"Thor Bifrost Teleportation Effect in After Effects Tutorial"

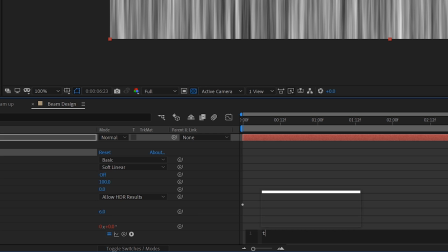248s
You can also alt-click on the evolution stopwatch and write a simple expression like time times 50 to add a little bit of randomization in there. Next, go back to your original composition and import that fractal noise layer.
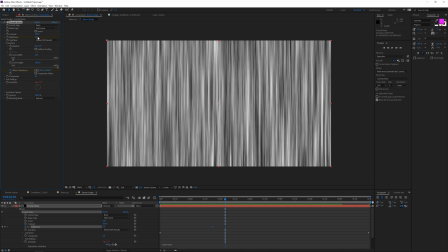261s
We can jump into this composition and play with the brightness to fade it out at a specific time, and next I'm going to add a CC cylinder effect to this layer.
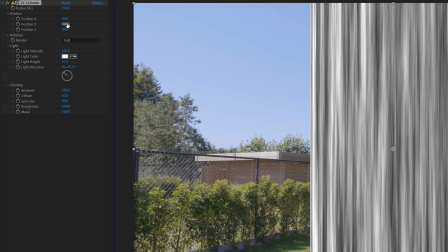270s
Go into the shading tab and increase the ambient light to 100. Then using the position and rotation values, put your cylinder into position.
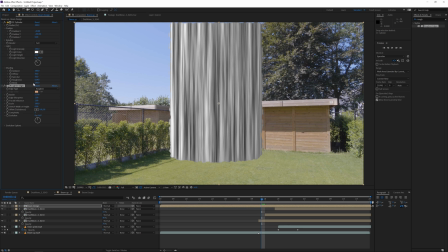279s
We can also add a roughen edges effect to roughen up a little bit the edges of the cylinder and play around with the settings until you're satisfied.
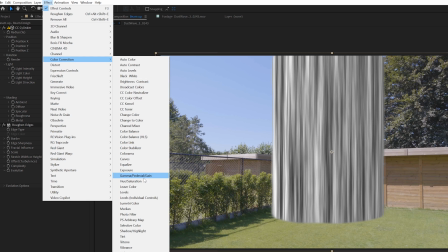286s
This isn't a must, I just like a little bit softer on the edges. Next, we can add a colorama effect and in the output cycle set the preset to fire. Then
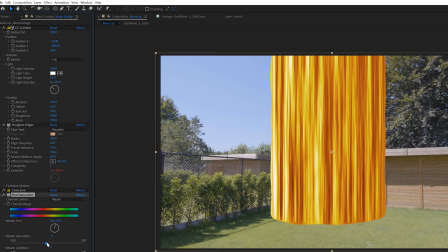295s
I'm going to use a hue and saturation effect, so you shift the hues a little bit and yeah, choose a color that you like. You can even add a curves effect to add a little bit more contrast or make it darker, and just play around until you're satisfied with the complete look.
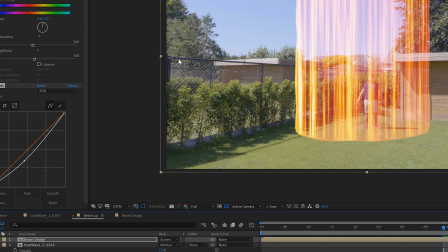310s
Then choose a blending mode. I'm going for screen.
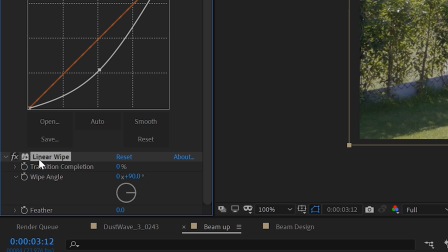314s
Then we want to add a linear wipe effect to this layer so we can fade it in from the top to the bottom like an actual beam.
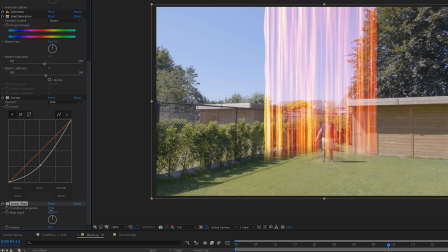320s
I'm also going to add a subtle fast blur here because I don't really like how it is looking so sharp.
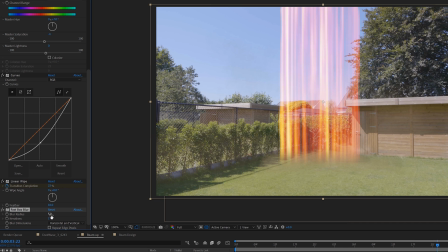327s
I'm going to set this to a very low value and then add a solid composite effect and change it to black.
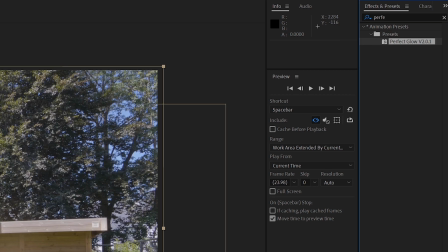333s
Now we're going to add a perfect glow preset, which you can find at our website. It's a freebie at creatorgalaxy.com. To be honest, this effect would work best in an evening shot or just a darker shot in general.
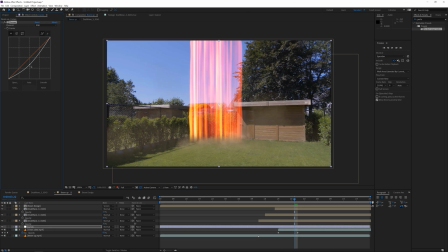346s
You can also use an adjustment layer just to darken your background a little bit. And then you can use another adjustment layer on top and mask out like the beam,
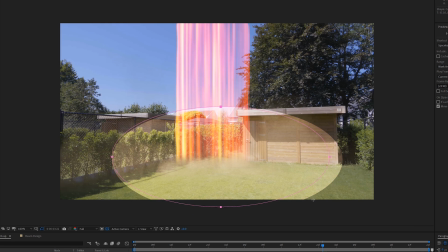353s
feather it quite a bit and add a curves effect to increase the brightness so it looks like there is actually,
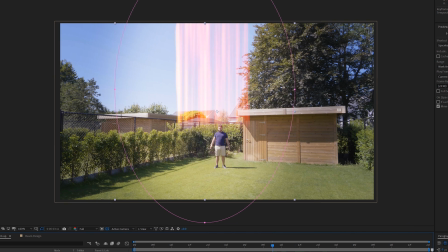359s
light being cast around. Of course, a practical light would actually work obviously better, and that's how they did in the actual movie. So a big kind of softbox from the top that just went on when the beam was there. That's nice for the shadows and stuff, but yeah, of course we don't have that kind of budget and time, so this is how we do it.
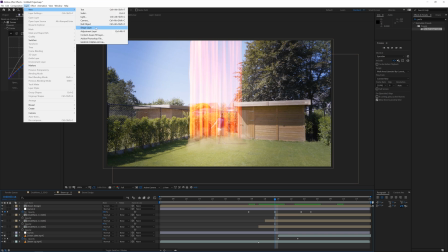378s
And then of course you have to fade in the light of the adjustment layer, so where the beam comes in. And then lastly, to really sell this effect, you should add some kind of screen shake effect when the beam hits the ground. I used one of our shake presets that comes with the Epic Transitions pack, but of course feel free to use your own techniques. One more thing that I did after that is adding the Bifrost sign on the floor. So I have this image which I found online, and I'm sure you will find it as well if you search for it, but I'm not allowed to share it.
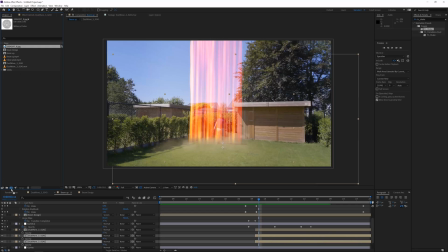407s
So just drag it into a new composition. And I'm going for effect, keying and extract.
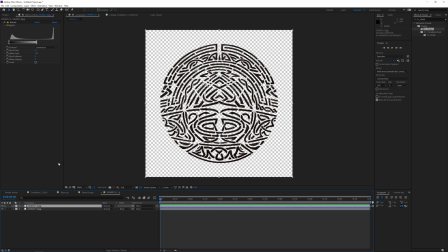412s
I'm going to extract the white colors here. Duplicate this layer and apply a find edges effect to it.
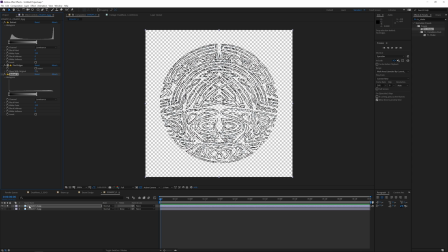418s
Then duplicate the extract effect and place it right after the find edges effect.
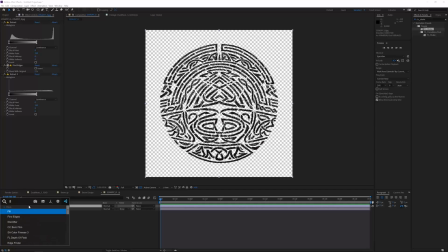422s
Now we only see the edges of the sign available. Add a fill effect to choose some lava-like looking color. And then I'm going to add a solid composite effect again. Choose a black color again.
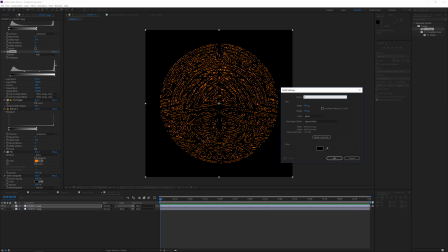436s
Next I'm going to add a new solid layer in this composition and apply a fractal noise effect to it.
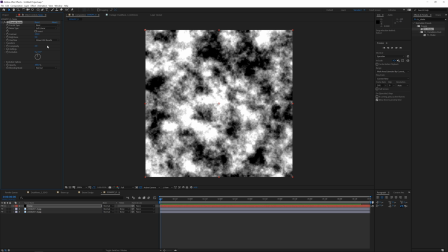441s
Add a little bit more contrast and again animate the evolution cycle, and then I'm going to the layer below and choose Luma Matte.
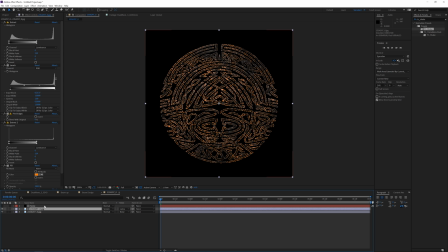448s
That way the whites will be visible and the blacks won't be visible of the fractal noise in our sign. So it looks a little bit more like this, and I like a lava looking thing. Then bring this layer into the final composition.
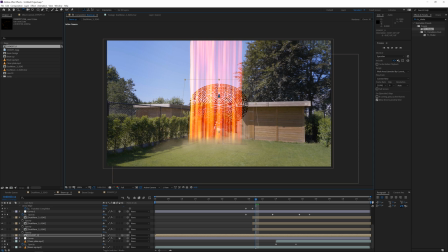461s
I made this layer a 3D layer so it's easier to rotate into position. And then make sure that this layer only shows when the beam is hitting the floor. We can set it to an additive blending mode and then add a little bit glow as well to it with the perfect glow preset and then finish it off. Alright, so that's it for this video. I hope you enjoyed it. If you did, give this video a like. Also, be sure to subscribe to the channel, hit the notification bell so you know when we upload new videos. And also check out our website. We have a bunch of awesome stuff to offer for any kind of digital creative. And if you buy something from our website, it helps to support this channel. Hope to see you in the next one. Take care and goodbye.